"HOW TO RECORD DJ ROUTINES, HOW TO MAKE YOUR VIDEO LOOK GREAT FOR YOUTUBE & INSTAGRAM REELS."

And if you have multiple cameras, which I will show you, you can have a camera on the top for the top view,
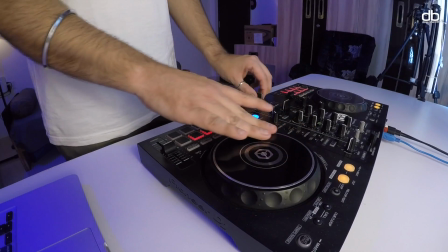(8:20)
one for the side view, and one for the other side view. So you can have multiple camera angles as well. Okay, so that is with regards to the camera and the camera angle. I personally like this 45-degree angle when we're recording, but if you want this front angle, you can actually place that in the front as well. Let me put this on record and show you something.
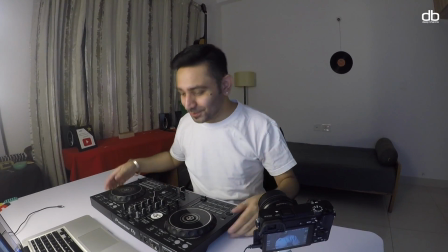(8:42)
Alright, switching to this camera angle now, let me just show you that when you have set it up in this 45-degree angle,
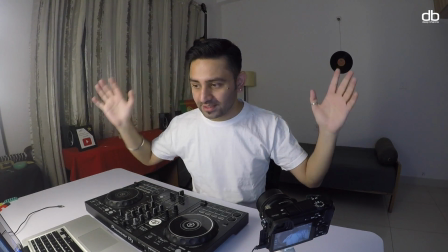(8:48)
you can see the controller, you can see the DJ, and you can also see the background, but you can see the light is only lighting up the subject, okay?
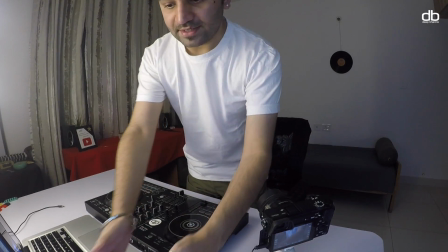(8:55)
And even if I stand, okay, when I stand and I put this camera in a way like this,
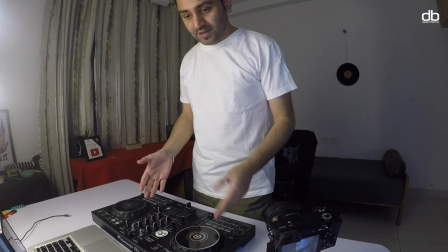(9:02)
then the camera is showing the controller, and the camera is also showing the subject.
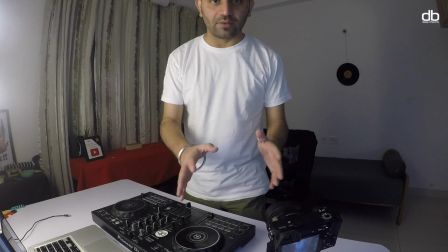(9:10)
So that can be how a camera angle, when it comes to the camera angle, this can be a great angle.
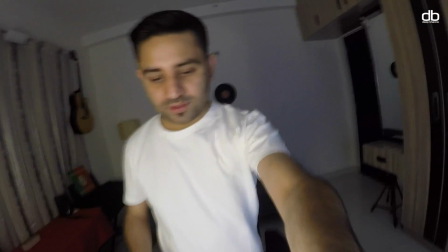(9:16)
As I said, you can also use this front angle view,
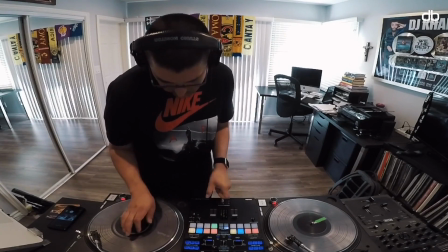(9:19)
but for that you'll have to use a tripod so that you can place it away from your table, okay?
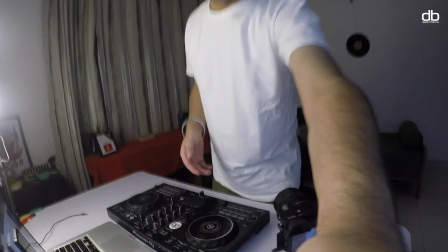(9:26)
But since I have a bigger table, I can use this, okay? So that is the angle. And also when you're recording, don't sit and record. That looks like you're one lazy DJ. Especially if you are doing like a crazy routine, try not to sit and record, okay?
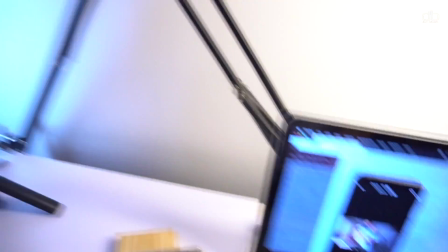(9:41)
All right, now as you can see, this is my first camera angle, and this is what you can see from that.
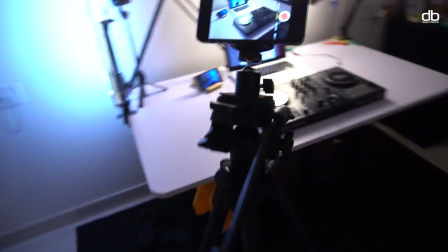(9:46)
Time for my second camera angle, which is going to be this one here. Let me show you. Okay, and this is how that will look.
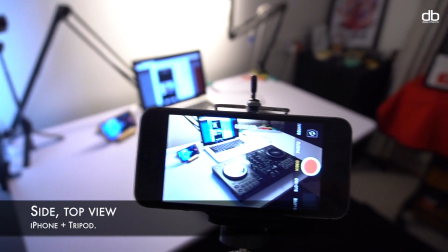(9:53)
This is like another angle so that your controller is clearly visible when you're DJing.
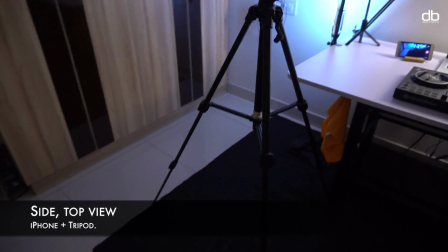(9:59)
And I'm actually putting this on a tripod. This is a basic tripod, but there are many such tripods that you can buy.
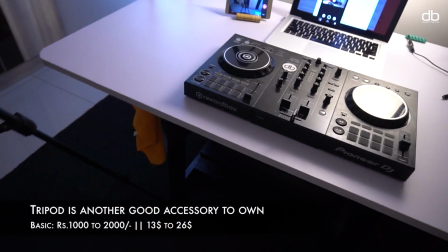(10:06)
I'll leave a few links to this down in the description box. All right, that is the second angle.
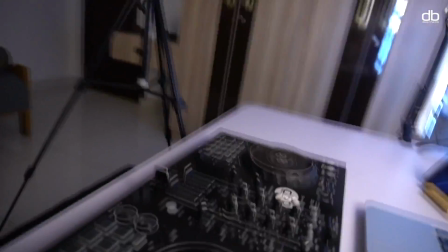(10:13)
Now let's talk about this third angle, and the third angle is going to be something like this, which is going to look at your controller from this angle.
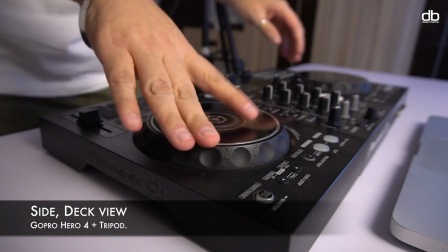(10:21)
Okay, so that when you're DJing, you can actually see the hand and all the things that you're doing here in a different angle.
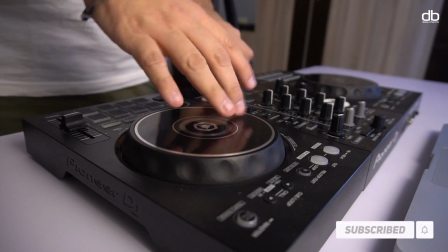(10:29)
It'll look interesting when you're doing this, so that whoever is watching will have multiple angles to see your action. Okay, but let me tell you that this is not important. Even one angle is more than enough. Only if you want to show off more of what you can do and make it look interesting, you will have to use all these other angles. This kind of a setup is good for YouTube videos. For reels, you can just use one camera angle and that is more than enough.
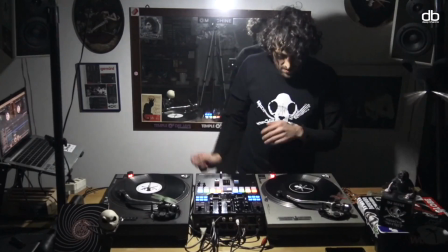(10:57)
But if you're using to make like a YouTube DJ set which has over 1 hour of you performing,
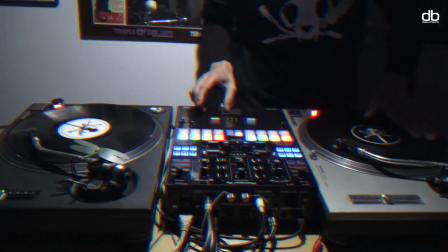(11:04)
then having these different angles will definitely help you,
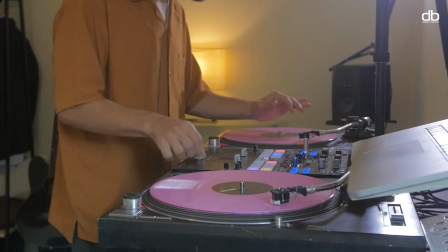(11:07)
because now your viewer can be engaged because you can keep changing the angles to make the whole thing look interesting. Alright, now that we're done about talking about cameras and angles, it's time to talk about one of the most important things, and that is the lighting. And I mentioned that having a tube light is not always a good thing because the whole frame looks one-dimensional. So it's important to have a separate lighting the subject, and that is the DJ, which is you guys, and your DJ controller. Okay, but apart from that, there is another nice thing that you can do is to add something called as practical lights. Practical lights are something which are in the background. One such light is going to be that one there. Can you see that? Okay, that is basically nothing but a floor lamp.
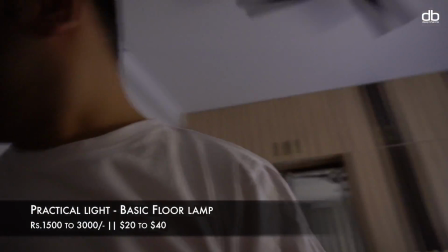(11:54)
This is for about 2,500 rupees, but you can actually get one for about 1,500 rupees as well.
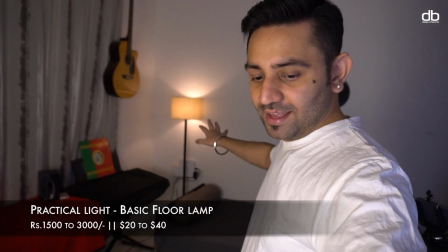(12:01)
I'll link that down as well. But if you add that gives that additional practical light in the background. Apart from that, one more thing which you can do is add some kind of an RGB light with any color that you like.
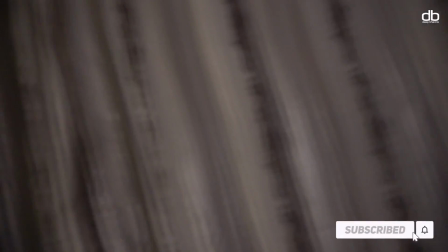(12:18)
So I have one already installed. Let me show you that, which is this one here.